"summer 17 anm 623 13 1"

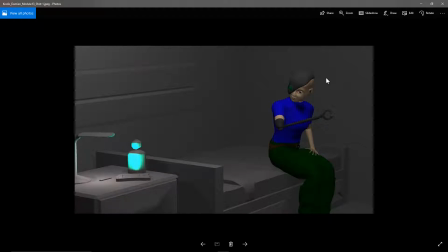Because again, I was talking about before about like audiences' eyes being attracted to the highest point of contrast and brightness on a frame, and clearly this is where your eyes are looking, and for the most part you want us looking at your character, not at some object in the scene. So yeah, tone that way down.
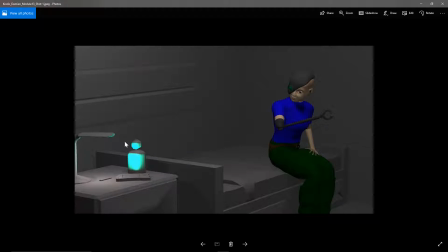It's okay to give it a little bit just to have a subtle effect, but be much more subtle with it. You might want to do, maybe you have that, it's just less obvious. I guess this is a light source as well, is it?
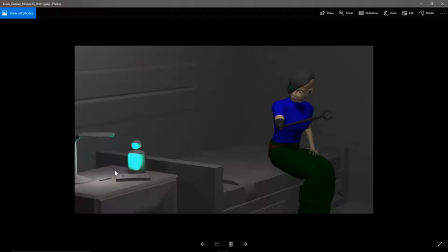Is that kind of lighting that area? You could actually push that a little bit more because it's the only visible light source here.
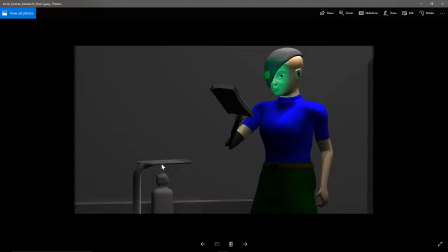Yeah, and that looks okay. Again, if this is a light source, that's going to be pretty bright, but maybe you don't want it on. Maybe that would be distracting. Just leave it.
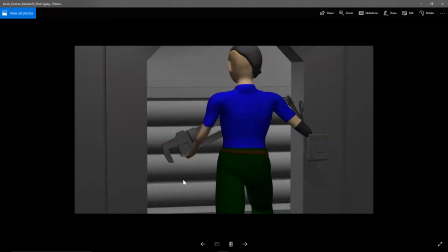Yeah, you mentioned the hallway was lighter. I mean, you could probably go further with that. It might create like a nice silhouette for the character if it was even brighter in the hallway relative to the lighting in the room. I think I see like a little bit of a cast shadow over here. Is that what that is? So I'm not sure what the light source is.
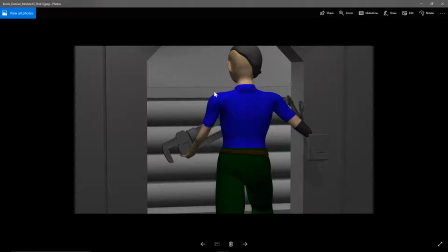But it could be like in the hallway, I'm imagining sort of like fluorescence on the top and just being this very evenly lit, diffuse light. So not really any kind of light that's going to cause cast shadows, but just sort of a bright, evenly lit area.
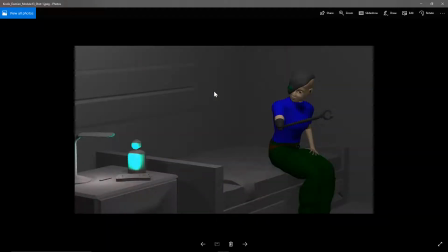Whereas maybe like the living chamber is more, dimmer lit.
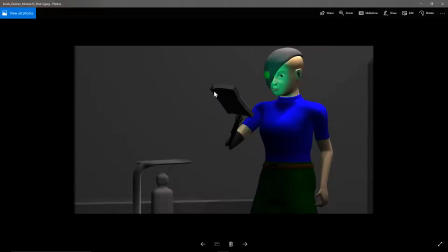So yeah, it's working. I might go for a little more contrast. Have this like completely even background. I mean, there's a subtle cast shadow there, but I might, I guess my question is, what is the light source in this room?
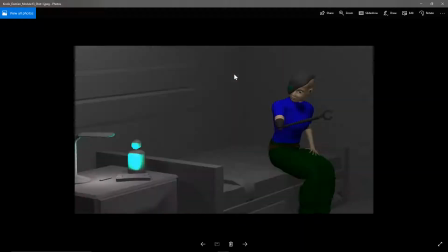Is there one big overhead light? Is this lamp lighting this area? And if so, it would appear brighter.
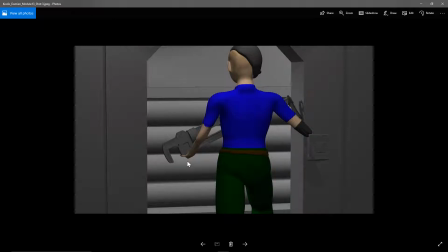So yeah, just think about it, and maybe more than one light source, and maybe play with the tinting of the light source a little bit.
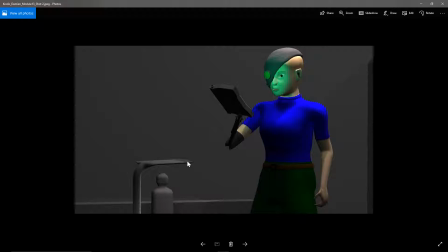Could be good. But I mean, overall, it's fine. You can see everything, so you're on the right track.
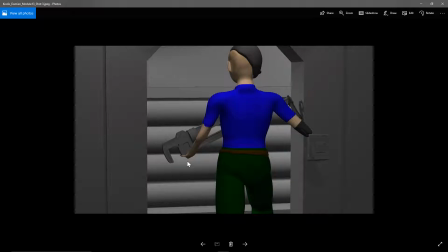I think you could just give it a little bit more sort of reality if you think about the light sources and directions.
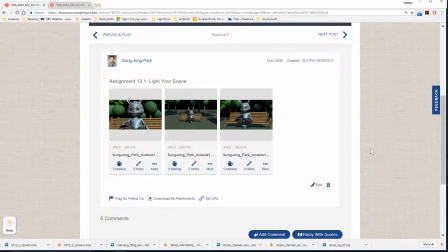Next up is Sungjong. Okay, so
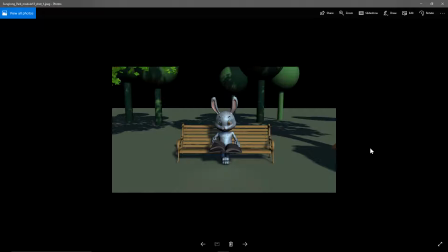This is looking pretty good. You've got some cast shadows. I like that your shadows are softened, so that's helping. I think that
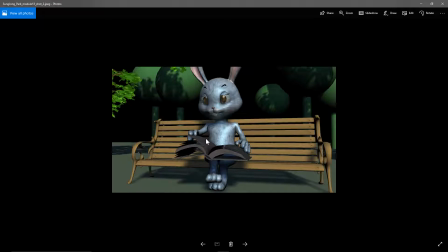yeah, it's looking good.
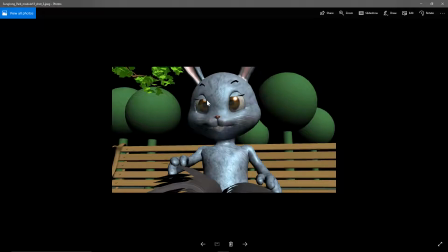We've got some nice highlights on the eyes, which is helpful. I don't know if that's built into the texture or if it's in the light. Um, yeah, overall, I think this is working well. I mean, I guess one thing I'm noticing is that your material, and I think I talked about this back in the
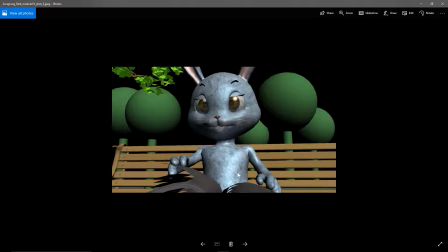texturing module, is that you have, I'm guessing, some kind of fong material or some kind of material with a highlight on it, and you either need to just plain turn down the specularity or do a spec map. Where certain areas are highlighted and certain aren't.
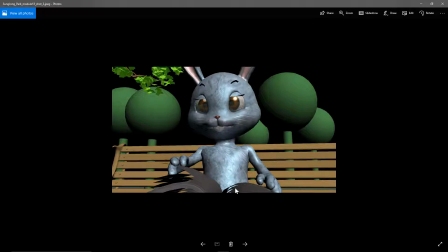But right now, it just looks like it's sort of looking, because of the highlight, it's looking like metal rather than fur. And so either you just need to turn down the specularity quite a bit, or do a spec map where you kind of just paint little areas on the character that are highlighted.
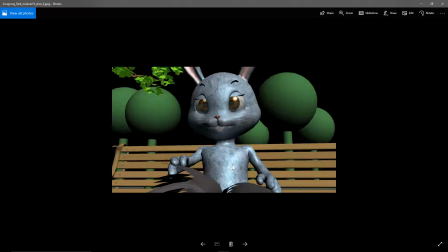So, and if you go back to the video on the texturing, I believe I talked about that. But yeah, obviously it relates to lighting because you only see the specular highlights once it's lit. So I think that looking at these trees and the shadow side of the trees, I would say that you need a fill light there.
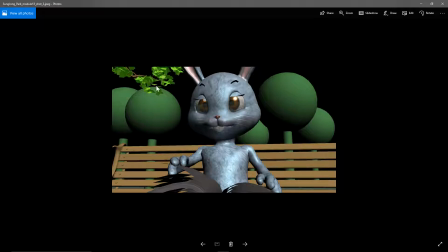And I still think that you should replace these trees with more of this kind of tree because they just look, I don't know, strange with the two different kinds in there.
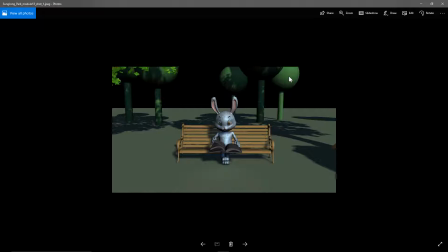And they sort of look like placeholders to me. Especially, you look at how nicely detailed the bench is.
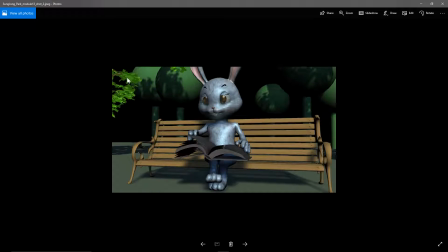You look at how, whoops, it's not yours. You look at this tree, which is, it's still squares for the leaves, but it's better. And then these just sort of sphere and cylinders look kind of out of place there.
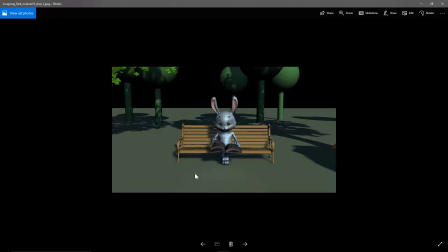So the other thing to think about just for your scene is just foreground, and then maybe some kind of texture on the ground, and then kind of background. Maybe you just want to put like a hill or a wall. But again, I think I talked about all of this stuff in previous videos, so you can take a look back there too.
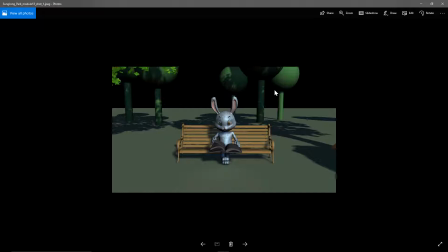But yeah, I mean, the lighting overall is okay. I just think actually the scene could use a little bit more attention.
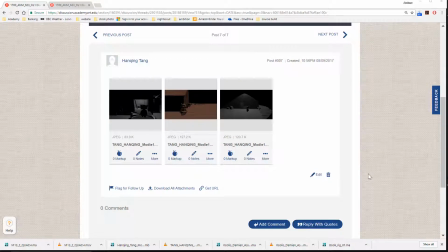Okay, next up is Tommy.
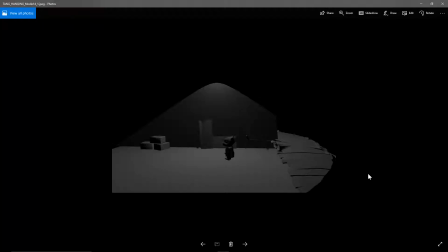So here, you've got this clear sense of a light source with that light. Well, that can be good. You certainly want to soften the edge of this. I assume it's a spotlight. You can use like the penumbra to kind of soften that out. Um, but you need a fill light.
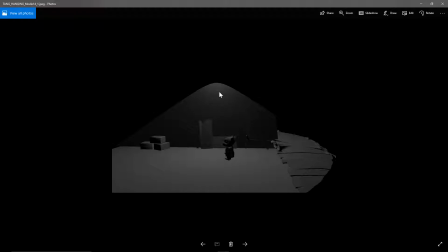So the typical thing to do would be to make this kind of a little bit more of a tungsten color, yellow orangey light, and then have kind of a directional light that represents the moonlight. That would then fill in these kind of areas that have fallen to black, for example, on the character or on the sides of some of the objects.
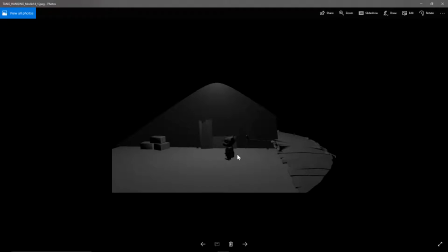So yeah, try like a blue directional light to fill in the shadows.
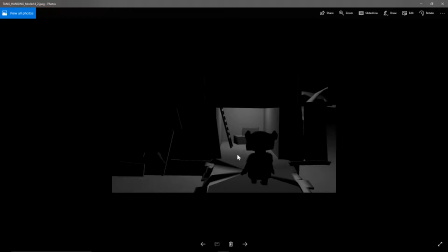And yeah, same here. I mean, it's sort of interesting how the character is silhouetted, but again, you're going to want to use a tungsten color light, that is to say, a yellow orange light for the indoors, and like a blue tinted directional light for representing the moonlight for outdoors.
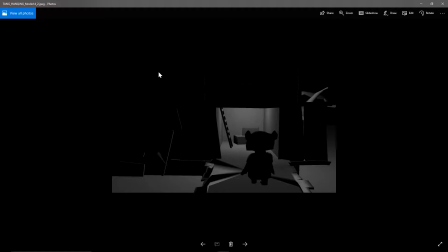And right now, yeah, you've just have too much of the fame falling to darkness. It's like you can't see any detail here. And you might want to think of other light sources in the scene. Maybe there's a lantern around or some other outdoor lights, or who knows what.
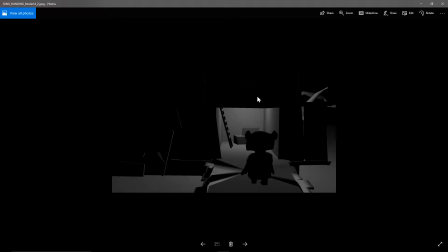You come up with, be creative. But the point is that you don't want to just let your scene fall to so much darkness here because it's just hard to see.
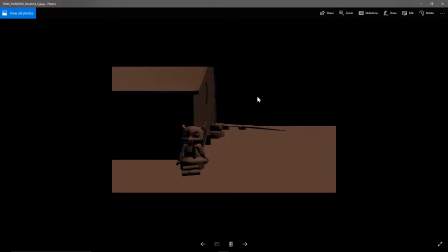And here, I don't know why it has that kind of pink color. And maybe, I mean, I guess when I looked at this, I was assuming it's nighttime because you have
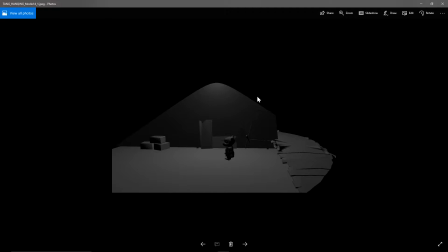um, that we can see an outdoor light and then everything. Or is this indoors? I think this is outdoors. I don't even know. It's hard to tell because I can't, you can't see the rest of the scene. So if that's the indoor light,
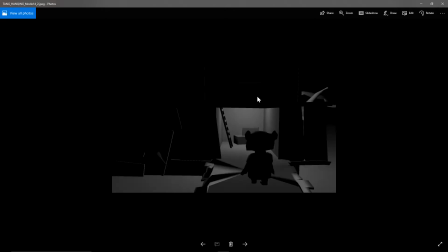it's just hard to tell because so much of the frame falls to darkness. Anyways, it also depends what time of day you want.
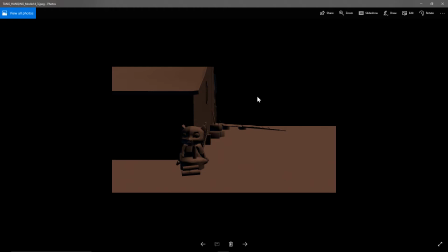So I was sort of assuming it was nighttime, but if it's morning time, you really need to brighten it up and fill in the shadows and those kinds of things as well. So I guess it's hard to know what you're going for here, but the point is, very rarely do you want stuff to fall to complete black, so you're going to want to find a way to fill in those shadows and sort of lighten up the scene a little bit.